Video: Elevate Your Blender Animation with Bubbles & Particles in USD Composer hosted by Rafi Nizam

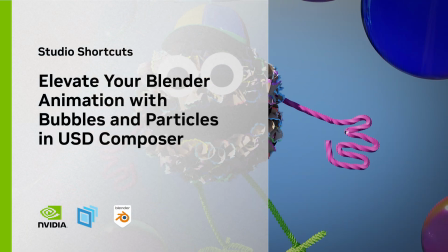(0:00)
There's a lot of fun stuff in this shot. A cute little monster hovering in the air surrounded by bubbles.
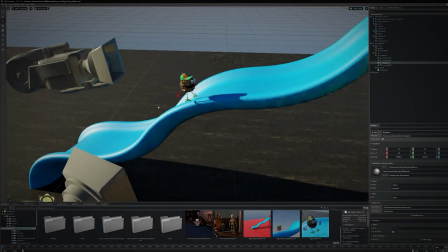(0:05)
I've prepared my layout in USD Composer, set up my camera's basic lighting and materials.
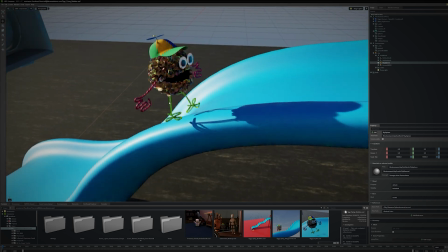(0:11)
The character is a little round monster wearing a propeller hat that actually lets them hover in the air. I click play on the timeline to check the animation is present and correct.
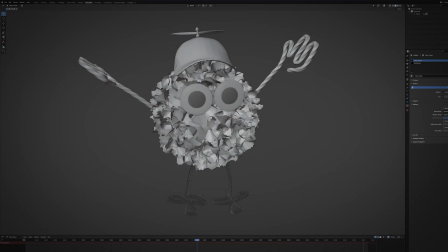(0:21)
This character animation is actually stored in a USD file shared between Blender and USD Composer.
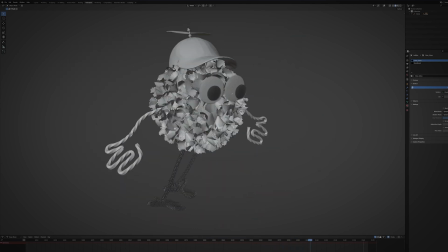(0:28)
It helps to have a common file format in my production pipeline.
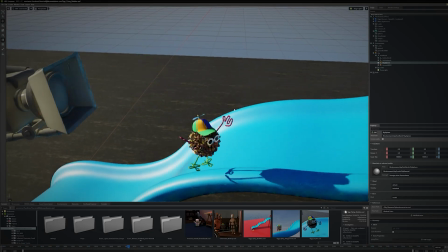(0:31)
To introduce bubbles into this scene, I'm going to use the Particles engine built into USD Composer.
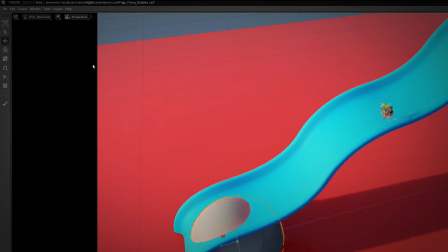(0:37)
Click the Create menu, then Mesh, and pick one. This mesh acts as the source of your particles, the point of origin for the bubbles we generate.
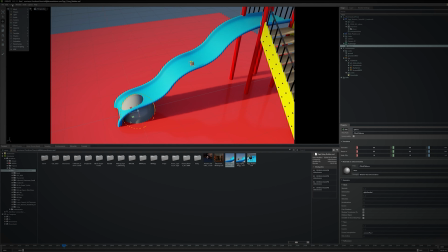(0:46)
With the mesh still selected, click the Create menu, then Particles, then select Width Point Instancer.
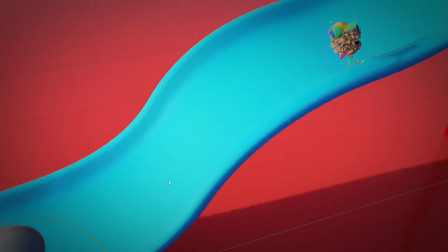(0:53)
Right away, we see the mesh now emits little shapes. These shapes are just placeholders to indicate how the particles generate, move and disappear.
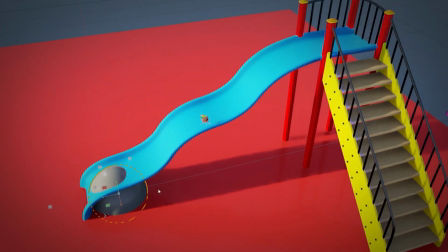(1:03)
I'm going to place the mesh over here because I want the particles to generate off-camera but float past the character.
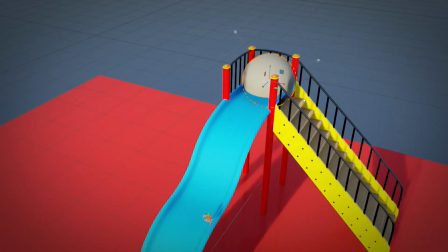(1:10)
I can already get a sense of that in real time. I need to replace the placeholder shapes with the geometry I want.
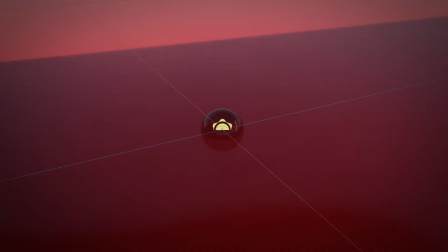(1:17)
I click the Create menu, then Mesh, then Sphere. I then need to assign this mesh to the particle generator, so I click Window Particles Editor.
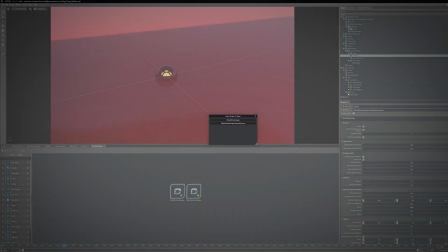(1:25)
In the Particles Editor tab, I double-click Edit Particle System and select the correct graph.
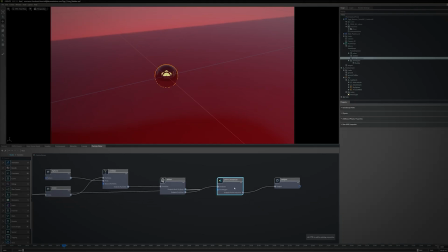(1:31)
Looking at the graph, I want to work with the Point Instancer node. I need to connect the bubble mesh with the Prototypes slot.
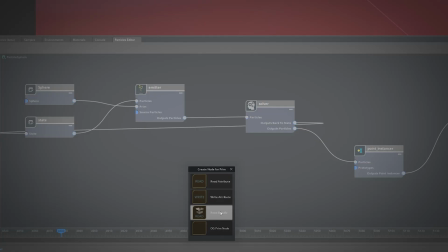(1:38)
So I select the mesh in the outliner, drag and drop it into the Particle System and specify the node type, in this case OGPrim node.
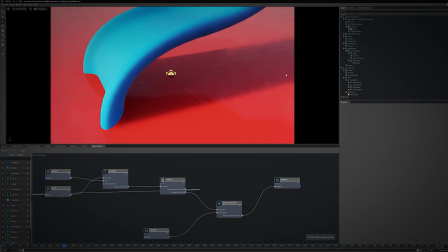(1:47)
I then left-click the output from the Bubble node to the Prototypes input on the Point Instancer node.
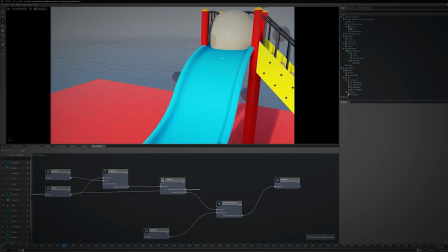(1:54)
With this connection, the bubble mesh is now used for all the particles.
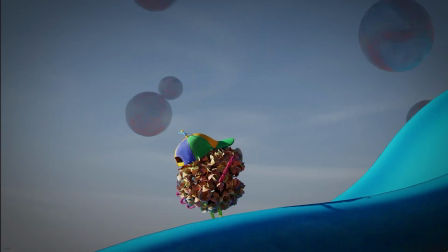(1:58)
Viewing things through the camera, it's great to see a flurry of bubbles floating past the character.
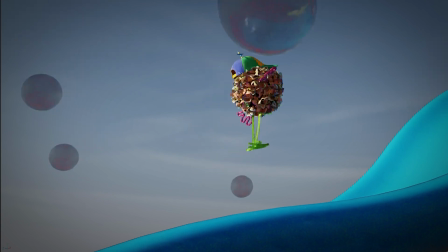(2:04)
All that matters really is what's presented within the frame.
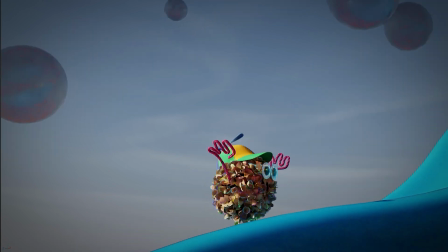(2:08)
This simple workflow offers a straightforward way to add dynamic effects animation to enhance the emotional beat of your shot.
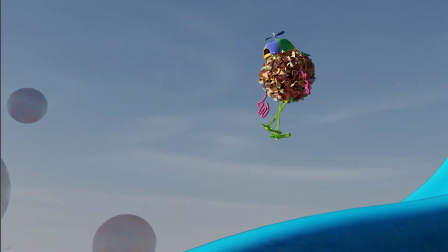(2:16)
Fun, uplifting, delightful.